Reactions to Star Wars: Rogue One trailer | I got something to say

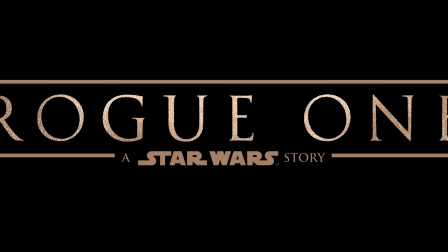0s
By now, most of you have seen the new Rogue One trailer. I have, and I've got some thoughts on it.
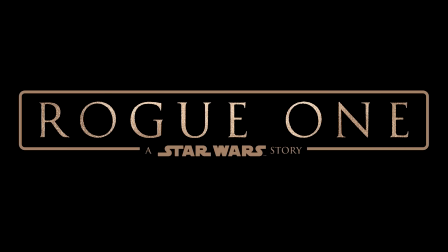6s
As a matter of fact, I have one overriding thought, above all others, and that is that it was freaking awesome.
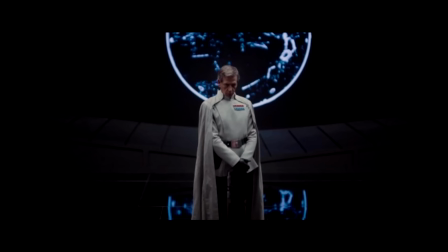12s
Just awesome. I enjoyed this trailer definitely more than I did the Force Awakens trailer, and I'll tell you why.
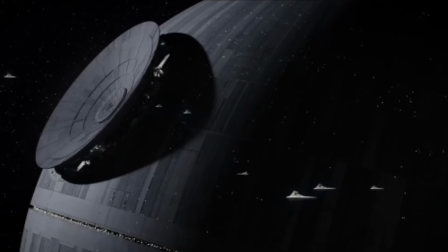19s
First and foremost, it's done an amazing job of calling back to the original trilogy.
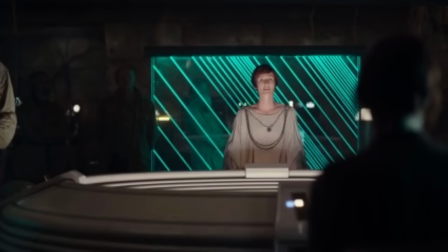24s
There's a lot of reminders, a lot of residual feelings that come back as you watch this trailer we'll start with the open and the classic
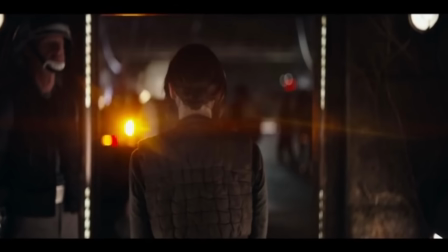33s
star wars theme that theme played in a new movie makes me feel ways that i i haven't felt in a long time uh so you know i i
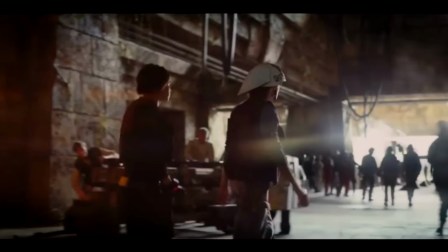41s
love the music for force awakens it's john williams how can you not but but this this is this is how it's done this is star wars for me that
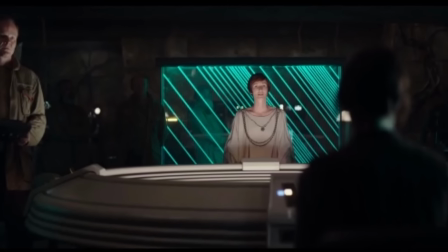49s
music and then we get pulled further into our star wars nostalgia with some og characters first we get mon mothma now let me just
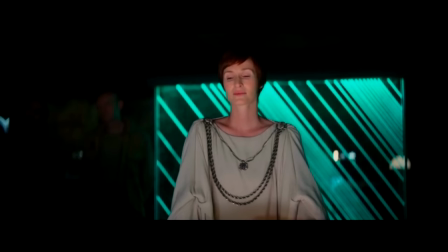56s
say that this is some of the finest casting that I've ever seen.
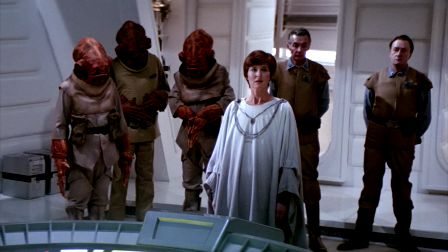60s
She is so good at reminding me of the original Mon Mothma from Return of the Jedi that I thought they might have pulled
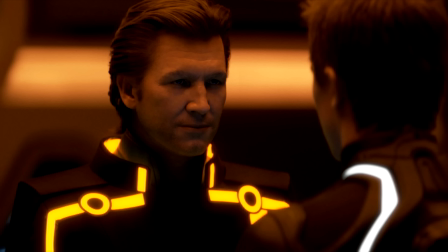66s
one of those Jeff Bridges and Tron things that make the old Jeff look like the new Jeff or actually they did the same thing
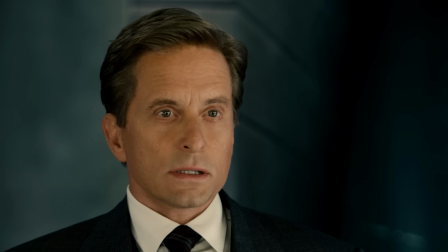74s
in Ant-Man with Michael Douglas and pretty effective that was. I actually thought for a second that that's what they did here with Mon Mothma.
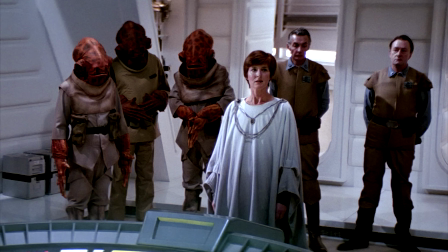81s
But that's her. That is Mon Mothma. Let's get this out of the way. This film is not about the stealing of the plans for the second Death Star, for which many Bothans died.
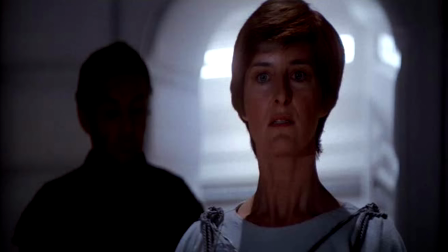90s
That's Jedi. This is about the stealing of the plans for the first Death Star, which apparently Mon Mothma was involved in as well.
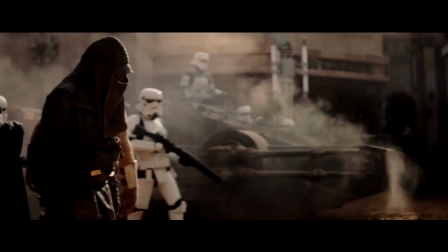97s
So we've got some OG stormtroopers as well, and I love stormtroopers of all kinds in general,
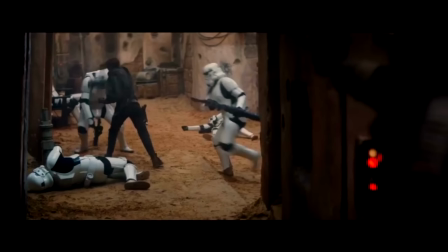102s
but I'm also very glad that they didn't try to change them any for this film. They stuck with the traditional, for the most part, with the traditional stormtrooper outfit.
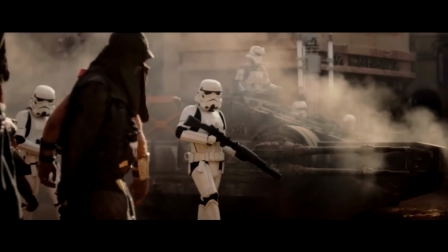112s
To do otherwise would would distract me you know knowing that this place takes or this story takes place circa you know episode four now when
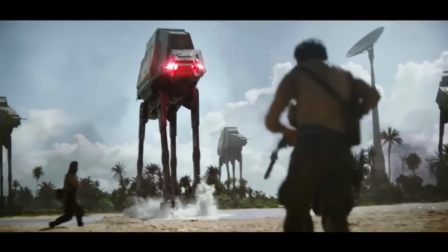121s
i saw this shot i nearly lost my mind atats are so symbolic to me of the original trilogy seeing them took me back much like the the music
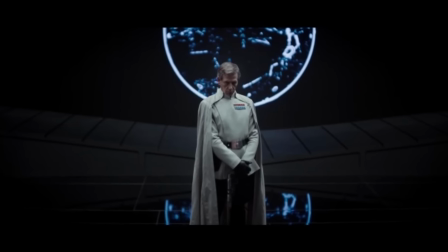130s
did and i i love this guy not because of his character as being an og character but because he's not an original character uh at one
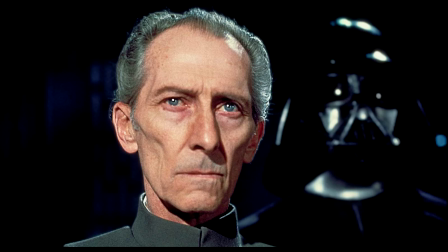137s
point though i thought he might be grand moff talking but he's not a moff so he can't be but it's his it's his it's his outfit it's
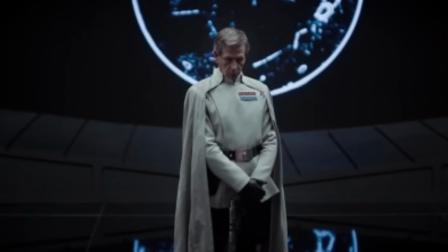145s
costume uh it evokes nostalgic feelings for me about the costume design from
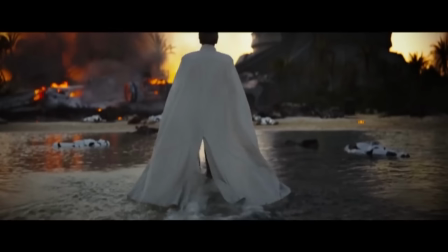149s
the original trilogy and we see him again here looking utterly badass especially
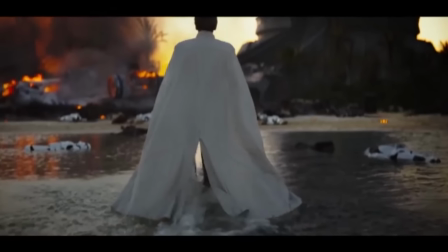154s
for a character who is meant to have that you know typical stuffy imperial quality to him
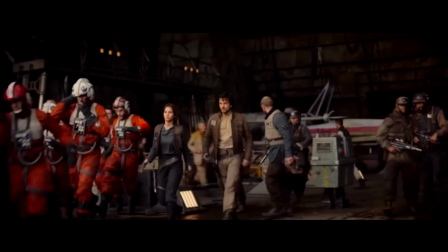159s
costume design in general is great from the rebel pilots to the
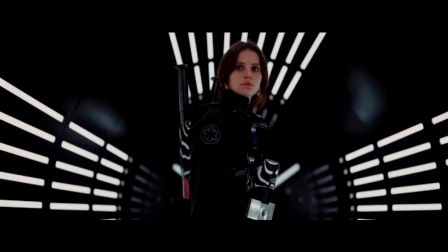163s
tie fighter pilot costume i think she's dressed as a tie fighter anyway it looks like a tie fighter pilot costume to the aforementioned og stormtroopers you
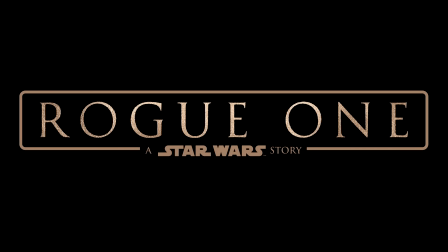172s
really do feel at home here in this trailer by the way we've got some nostalgic sound design too listen to this i mean right oh boy i cannot wait to hear those sounds again and you know on the big screen so you know what else i love i i
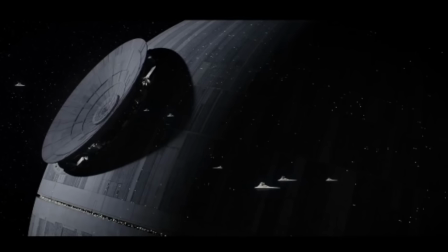190s
love me some death star and this shot is just it's beautiful man look at look at the scale there are at least five star destroyers floating around
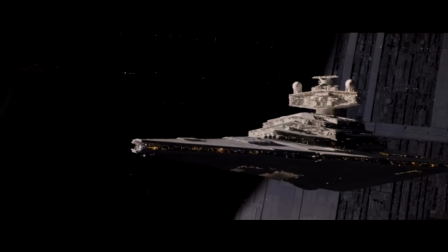197s
it and and those things are big star destroyers are enormous but there's five of them just kind of tiny little they just look like small little ships compared uh
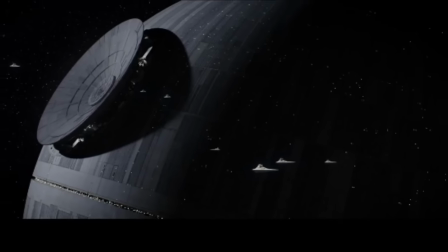206s
and that that scale that sense of scale that the that the filmmakers are giving you really gives the death star an intimidating feel and
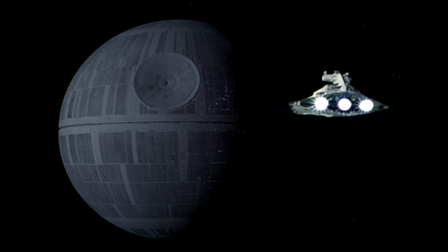214s
like the atats the death star is so symbolic of the original trilogy that that seeing it in a new film again it just fills me up it's like it's like being in love again and and that's one of the main reasons i love this trailer more than I did the Force Awakens trailer
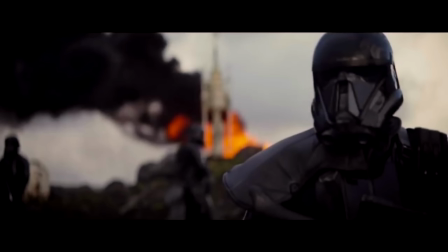226s
because I feel like this one is mine. It belongs to me.
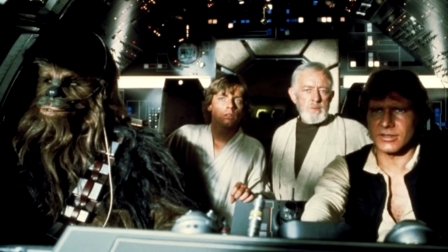231s
It belongs to those of us who truly love the original trilogy above all others at the
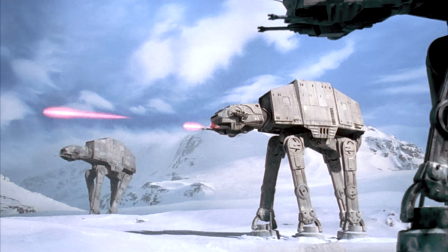235s
expense of the prequels and anything else that it's home for us.
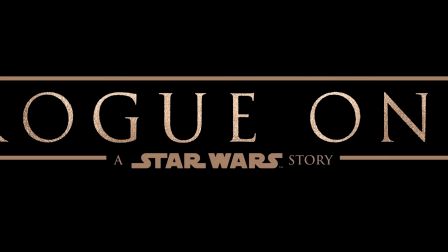241s
But it's not the only reason why I love this trailer and why I'm already in love with the film.